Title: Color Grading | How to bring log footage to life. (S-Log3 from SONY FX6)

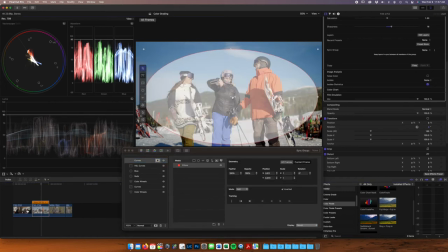39:13 The eye naturally goes to the brightest part of a scene, and so, you know, the snow notwithstanding, I suppose, other than that,
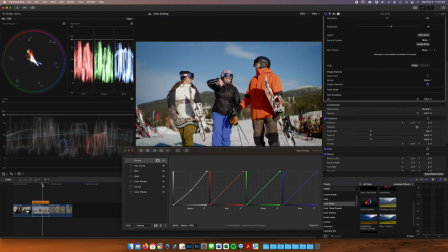39:21 realistically, our subjects should be the thing that your eye is drawn to, and the light needs to do that correct and so that's looking pretty good I'm gonna
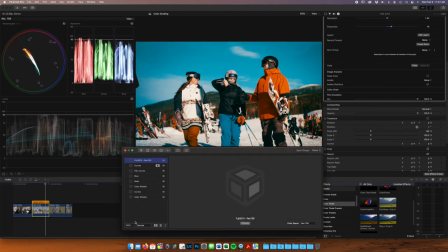39:31 add that Fuji 709 light on top right down to 10% bring that right back up to 100% I want to see that again yeah so it's really like it's really doing that that punchy blue and
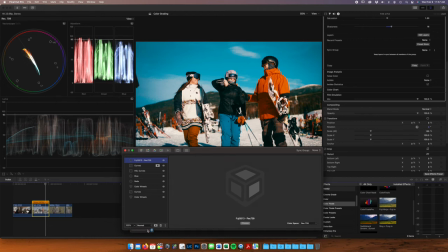39:48 that orange and blue a lot yeah yep sort of shifting your colors to orange and blue like getting away from the greens the magentas the cyans the yellows right and it's just it's the opposite of i mean look at that vector scope
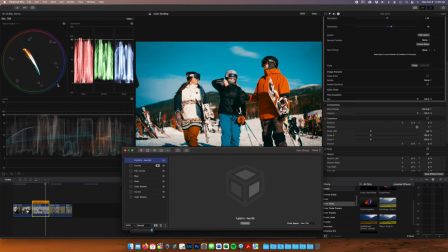40:05 straight line across right so much complementing colors is what's happening here orange and teal orange and teal classic look but i i really like the subtlety of it so i'm gonna go 10 and
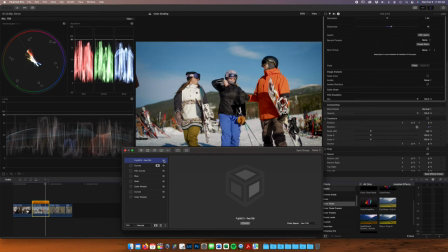40:21 again just it's it's making those blues and oranges way more pleasing gives it a look that is really hard to recreate and yeah you can see it in her cheek her on the subject on the left there her cheek warms up a little bit the other two are covered up because it was a cold day but um yeah you see it in the sky just
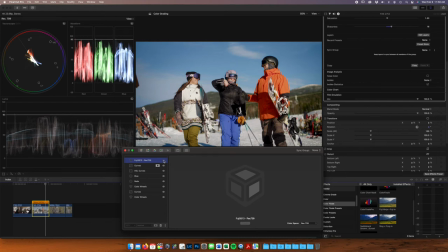40:41 gets away from that yellow green and purple look right which isn't as flattering so this is a great look and that's that's done all right go a little before after
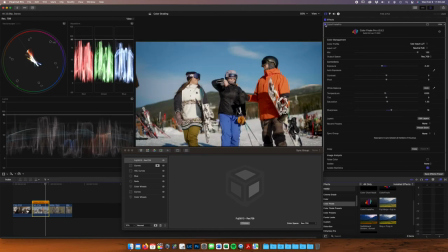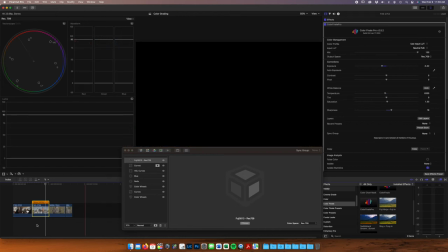41:04 great that's awesome here we go all right we're gonna move on to an
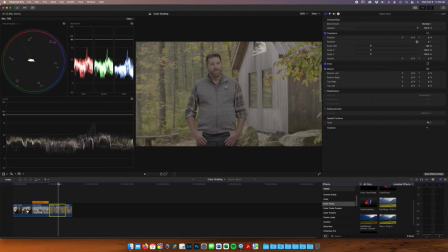41:10 interview an outdoor interview that's lit um so real quick just uh give people a sense of what we did here uh we have a
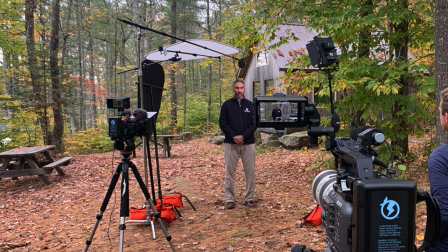41:20 negative fill or like a black piece of fabric to his left right sort of at
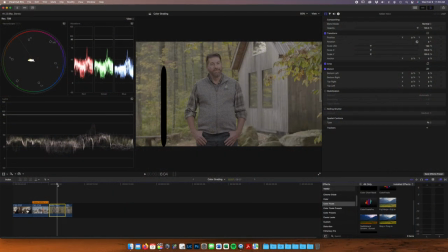41:25 head level camera left sorry not his left camera left his right and then above that we're sort of like up on the you know camera top left up at the 45 degree angle we have a flag over his head we popped like it's like a two-stop diffuser that's up over his head
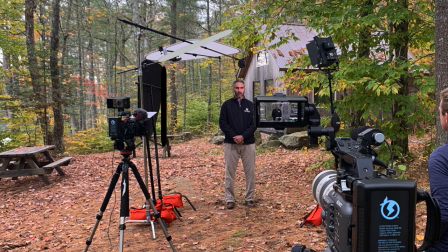41:42 and and then to the right is our key light which is just a one by one panel as we were walking into the scene it was sunny and bluebird and then we started setting up and as we finished setting up it was just straight overcast for the the rest of the interview so actually got some really really nice light out of this super soft light but for those of you who are looking at this and with a really judgmental eye you'll see it's a little underexposed
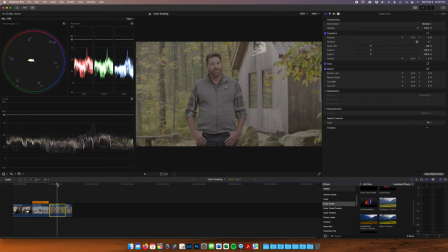42:06 which if you've read or heard or shot anything with sony generally overexposing is the ideal scenario but given that the sun was threatening to come out again we really wanted to make sure that we didn't blow out our background if and when the sun did pop um so it is a little dark and we're gonna have to deal with that but that's all up to you yeah yep that's right we can it's not there's plenty of dynamic range and information in these sonys and if it gets a little noisy we have tricks for that too tricks tricks tricks um we're gonna
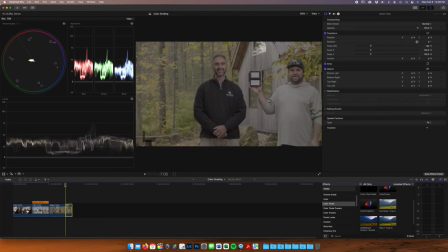42:38 jump right into this uh the first thing I'm gonna do this is another shot from that same day and we pulled out a gray card so we can get our white balance right so I'm gonna add color finale and this is the gray card we use it's the x-right color checker the photo passport and it's just it's just that perfect was this
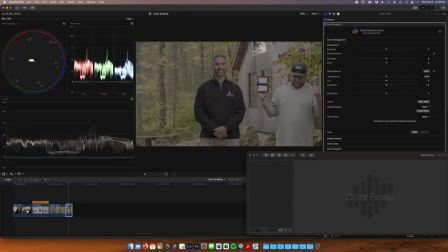43:02 18% gray so we have it here on screen I'm gonna use
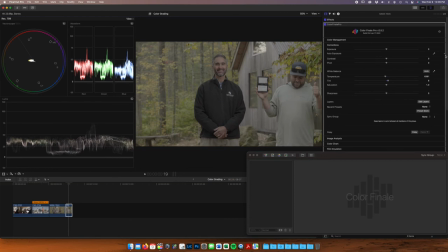43:07 the white balance picker Alex that's it that's perfect white balance looks a little green maybe but we can fix that later all right so this is honor a little under exposed like we said earlier just because we were afraid of the Sun coming out so we're gonna bring this
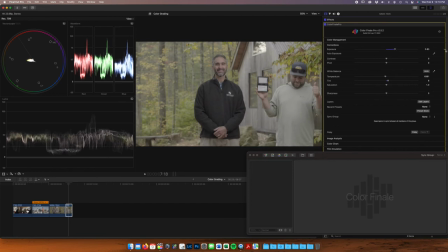43:24 right up so now
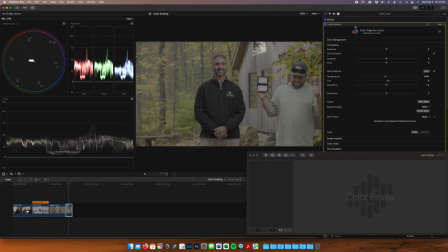43:30 that we have the white balance correct from this shot I I am going to copy.
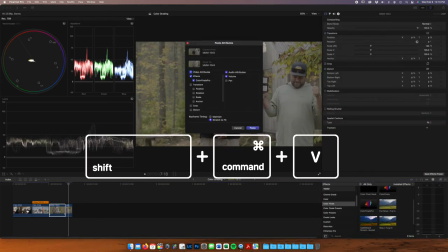43:36 Which is Command C. Command C. And then Shift Command V. Paste the attributes that you had just copied from the previous clip. I'm going to unselect volume. I have color finality selected. And we're going to paste that. And just to be clear, if you use just regular Command V, it'll paste the actual clip that you just copied. And it'll cut it right into wherever your playhead is.
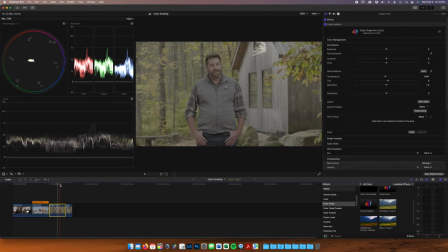44:00 So make sure it's Shift Command V when you're trying to paste any attributes whether it's color grading whether it's you know volume levels whatever it might be yeah so now these white balances should match it's like the light shifted a little bit in our background but the white balance shouldn't have changed too
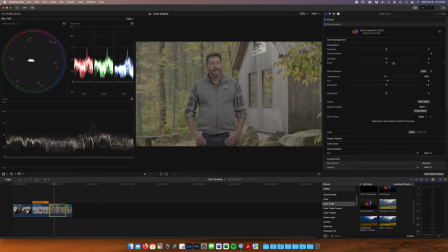44:18 much and certainly not on our subject because he's flagged and lit with a panel so like we said before uh this shot's a little underexposed because we're worried about the sun coming out so we're gonna bump this right up.
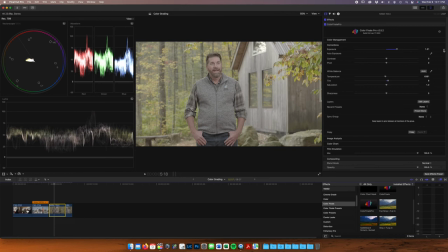44:32 That looks really good already.
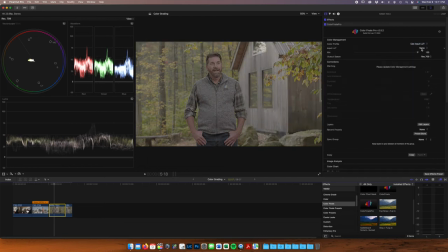44:38 We're gonna add that Neutral FX6 LUT. Does a lot of the work. Sure does. In this shot at least. Sometimes not so much.
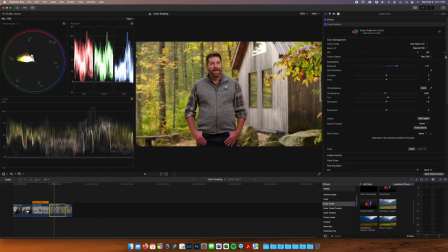44:52 And that's what that LUT's doing. Pretty good. White balance is correct. I'm not going to add any saturation because this is already pretty saturated. We got a ton of yellows and reds in this scene from his skin and the foliage.
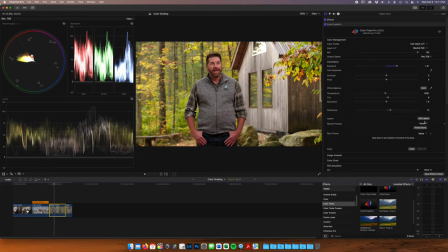45:11 I'm going to add a little bit of sharpness, not much, and then we're going to dive right into the layers panel here.
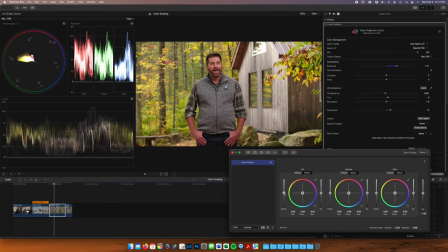45:20 I'm going to adjust our blacks and our whites. I'm going to bring blacks up a little bit this was more of a corporate video so I'm not gonna probably
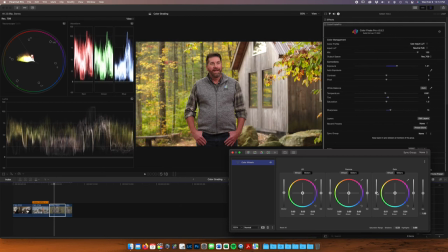45:34 have this as punchy as the last two right you want to sort of think about the purpose of your video and edit accordingly right so for a corporate shoot I want a nice bright lit face you know for these bar shots i want maybe
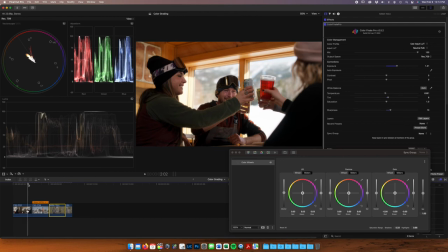45:52 a little more dramatic a little more contrast uh like you know add that promiss filter give it a give it a little bit of a filmic look and uh
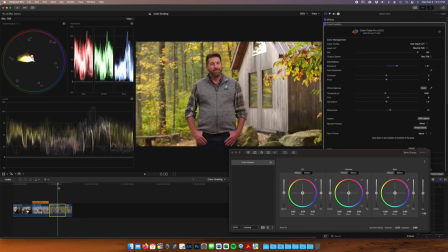46:00 and so just think about the purpose of your video before you start grading and even like your subjects like clothing choice is going to affect the way that you grade right like if he was wearing black or if he was wearing bright green or orange the whole scene would would have changed a little bit And you can work with your subjects, right?
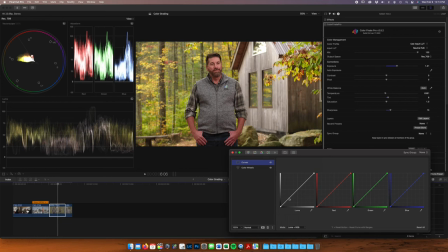46:20 You can talk to your clients about what they might want to wear, or you can just, you know, fly by whatever they choose. And in this scene, he chose some nice earthy tones, a gray vest, dark jeans, great to match the scene. So that worked out really well. Yep.
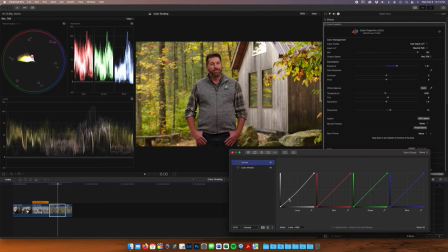46:38 Jump right into the curves. Maybe add a little contrast here, but not much. There's already a bunch in this scene. or from the LUT, I should say. And that doesn't look like you did anything. Turn it on and off. Yeah, so subtlety. Look at that. I mean, the curve doesn't look like it's been changed at all, but the shot changes.
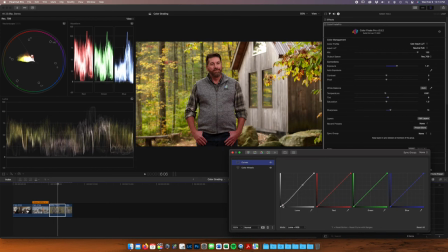46:59 Absolutely. That's crazy. Actually, I want a little more contrast down here and then bring those shadows back up. So that's just adding, you know, darkening the extra dark parts of my scene. Down in like the 10% range.